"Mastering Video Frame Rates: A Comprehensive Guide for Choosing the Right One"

First, what is frame rate? In technical jargon, frame rate is the frequency at which consecutive images are captured and or displayed.
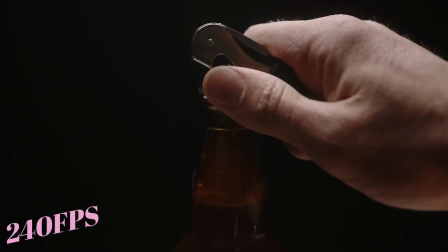(0:07)
Pretty simple, huh? But really, choosing a frame rate to shoot in and knowing what is right can be a little bit harder. Here's a small breakdown of what frame rates to use and when. 18 frames per second is what was used back in the day, like in this Charlie Chaplin clip in the silent film era.
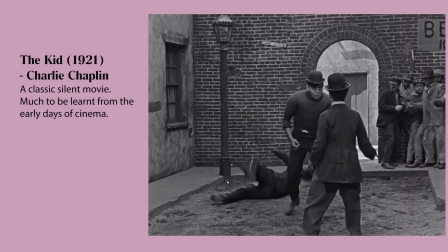(0:24)
Filmmakers shot movies between 16 and 20 frames per second which is why that motion appeared fast and jerky. This is done mainly to save on film stock as shooting a slower frame rate meant your film would last longer.
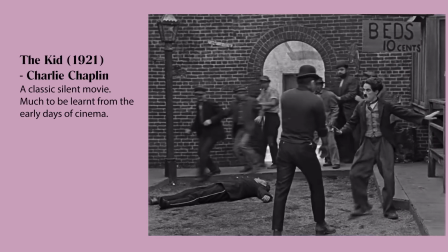(0:35)
Then speed it up on the projector and you have the look coined by this era. 24 frames per second is the cinematic standard.
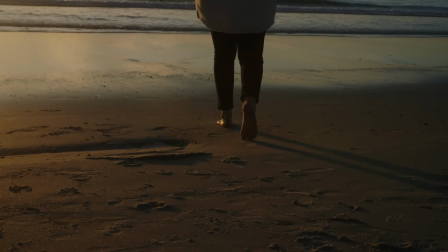(0:42)
Filmmakers typically shoot video at 24 frames per second because this is believed to be the lowest frame rate required to make motion appear natural to the human eye. 30 frames per second is a common frame rate for television broadcasts such as news or television shows, et cetera, you will get a slightly more crisp, clean image shooting at 30 frames per second. And 60 frames per second is most popularly, can't say that word, popularly,
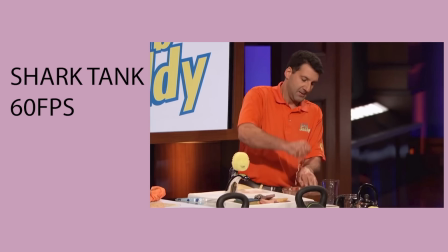(1:05)
used in sports footage or for live TV to remove unwanted blur and capture the action. It's also used to create slow-mo shots. 120 frames per second sometimes is overused in my eyes, but has its place for sure.
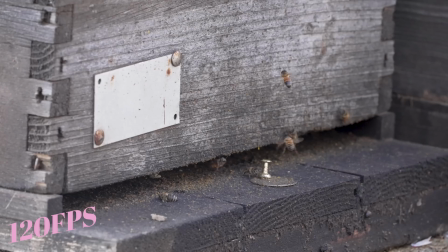(1:18)
This frame rate is specific to super slow motion shots, like five times slow motion.
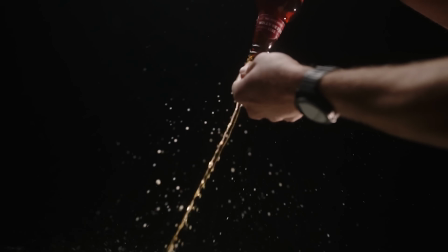(1:24)
240 frames per second now we're just getting ridiculous with this frame rate thing. 240 is for very specific shots and will give you like a 10x super slow motion look. There are other cameras out there in the market such as like the phantom cameras that can shoot at crazy frames per second and will give you like 100x slow motion for something. They're very niche, very specific, but they're awesome. So which frame rate will you choose? That's the beauty of filmmaking or creating content.
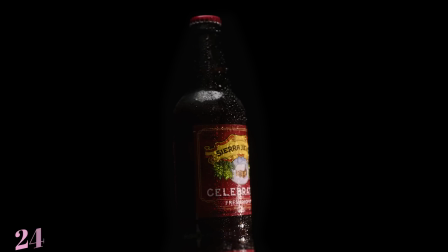(1:50)
You get to choose and try different things mix it up and shoot at different frame rates and see what fits your personal style for me it's 24 frames per second i love the natural look it gives me that's your thursday quick take i hope you guys got something from this thank you for watching we'll see you in the next one. Cheers.